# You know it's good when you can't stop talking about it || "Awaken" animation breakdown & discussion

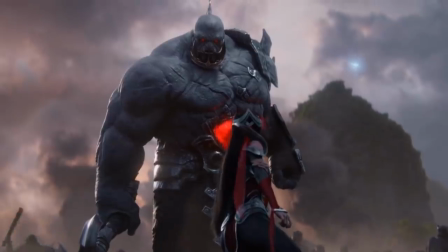(8:15)
And right here, as this thing returns to her, her call for help has been heard,
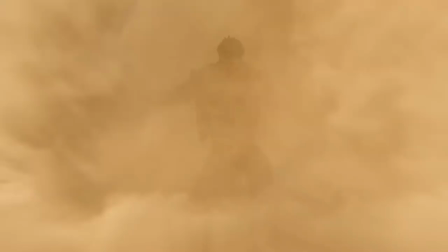(8:22)
we get, if we cut along to the next shot,
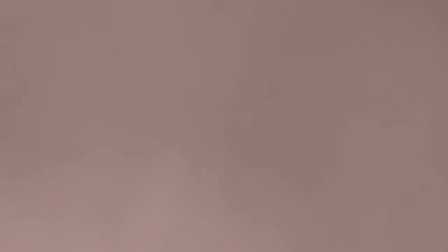(8:30)
help has arrived. Karma has shown up.
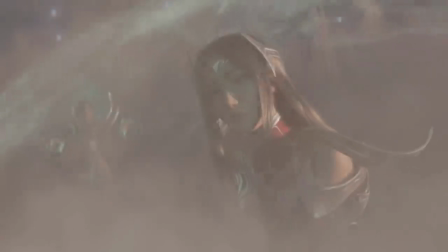(8:35)
And when they show up, Karma and Akali and Kenan and the rest of them, look what's following them.
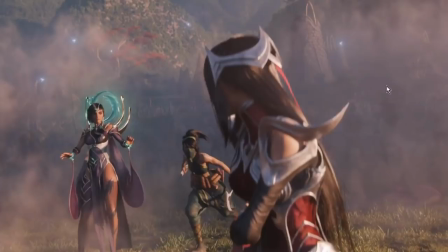(8:41)
The little glowing flowers. So the flowers become this symbol of Ionia itself and the symbol of unity. And just from a filmmaking perspective, putting all of that thematic weight into these little glowy things and then having it pay off within the span of three minutes,
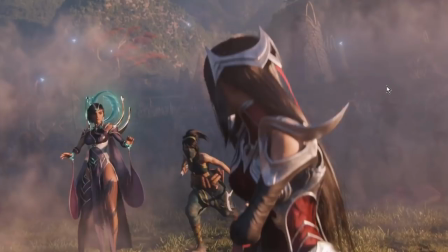(8:55)
of which only like 60 seconds really belong to Irelia, that's just, that's really good filmmaking. That's that's just a really good way to use these little visual signifiers to kind of communicate a story That's there for nerds like me who
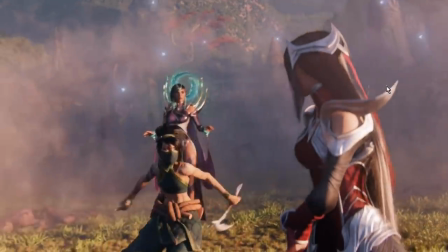(9:08)
want to go and really just stare ourselves blind on the thing that's happening in it using those little glowing flowers
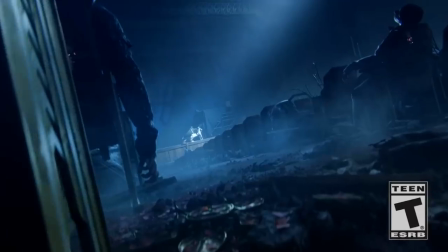(9:15)
It's just such such a clever little move So Let's have a look at uh,
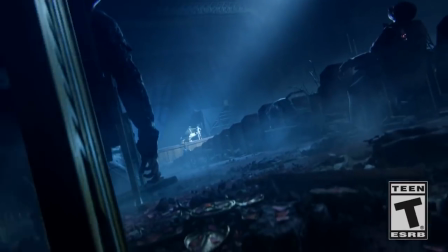(9:21)
Jin's little sequence here at the start There's a very bit of basic filmmaking going on this what you're looking at right here is called a dutch angle Uh, I don't know why it's called a dutch angle I just know that it is. And usually when you see this particular angle in filmmaking, that means that the camera is twisted somehow from being aligned horizontally.
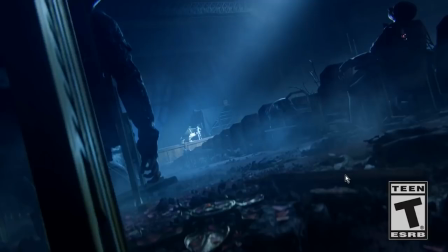(9:37)
Like, instead of being aligned in conjunction with gravity, the camera is deliberately taking on a skewed perspective. Now, bad filmmakers will overuse the Dutch angle in order to be, oh, this is this is dramatic and scary.
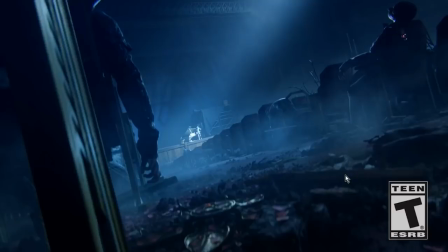(9:52)
So Dutch angle, because Dutch angles are scary and they make you feel disconcerted and off balance,
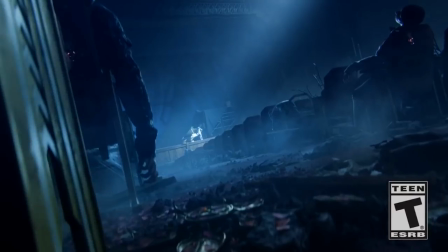(9:57)
which is what they're supposed to do. good filmmakers will use them as a bit of subtle storytelling.
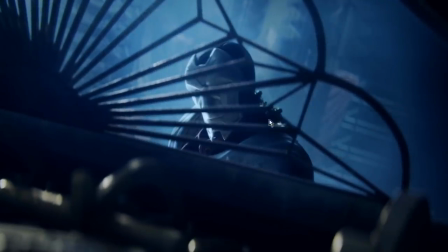(10:05)
And they come up, you can see how the camera's kind of swinging from Dutch angle to Dutch angle, and again here, as we're looking at Jin, again, we're looking at him with a Dutch,
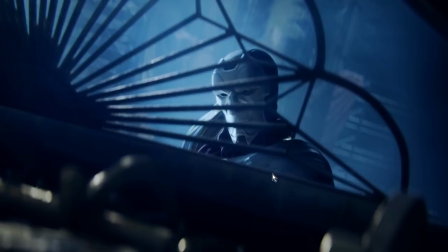(10:14)
this little slightly twisted angle on the camera, as though we're looking at someone who is himself twisted. Now, again, a bad filmmaker would go ham on this, like would really try to make, ah, ha, ha,
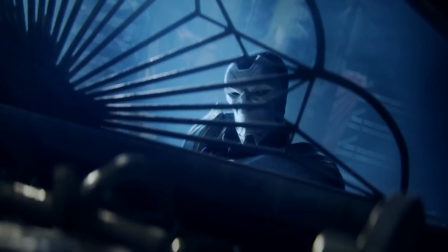(10:26)
everything is twisted and weird, But here it's a very subtle bit of camera motion that's introduced here at the start.
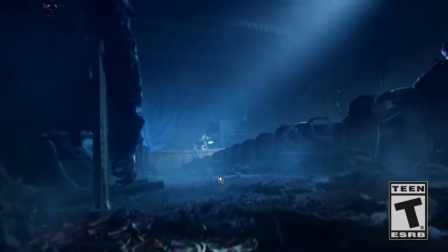(10:33)
You can see how the camera is kind of rolling along its own axis as it's zooming in on Jindir in distance.
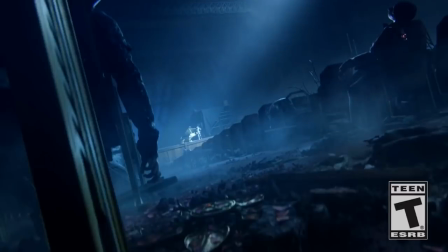(10:38)
And by the way, lovely little bit of use of light in order to frame it. Like the instant this thing starts, your eye is drawn here. And it's drawn there by a few things. First of all, there's the line of chairs going down here that immediately will sort of naturally draw your eye in this direction.
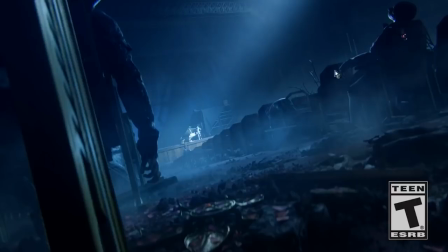(10:55)
Then there's the line down here, which creates this little mini frame within a frame that again, oh, this is just a bunch of visual nonsense that your eye can't really make out. But here, oh, here's something we can see. And of course, he's also highlighted literally by having a light shining on him, which is also a stage light
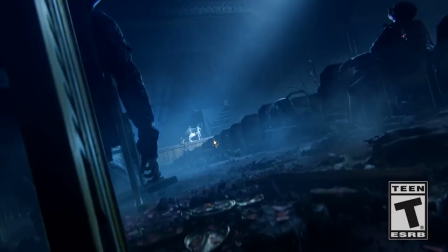(11:13)
because Jin is a dramatic asshole who likes to posture and promenade and be dramatic and be a little bit of, you know, a little bit of theater bitch. and so of course he's got a spotlight on him.
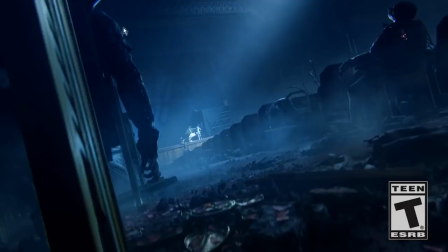(11:27)
But you can also see how all of the lines that are present in the frame just kind of, they tend to converge in this general area. So your eye is constantly being pulled to this spot here. And they also achieve it by having negative space. You see all this space here, right? All of this is just filled with noise.
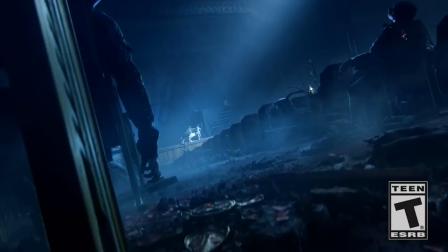(11:44)
And by noise, I don't mean sound, I mean visual noise, like this debris on the floor and this all kinds of broken things and there's corpses and blah, blah, blah, detail. But here you get this open breath of fresh air with a little bit of detail in the background, but there's barely anything.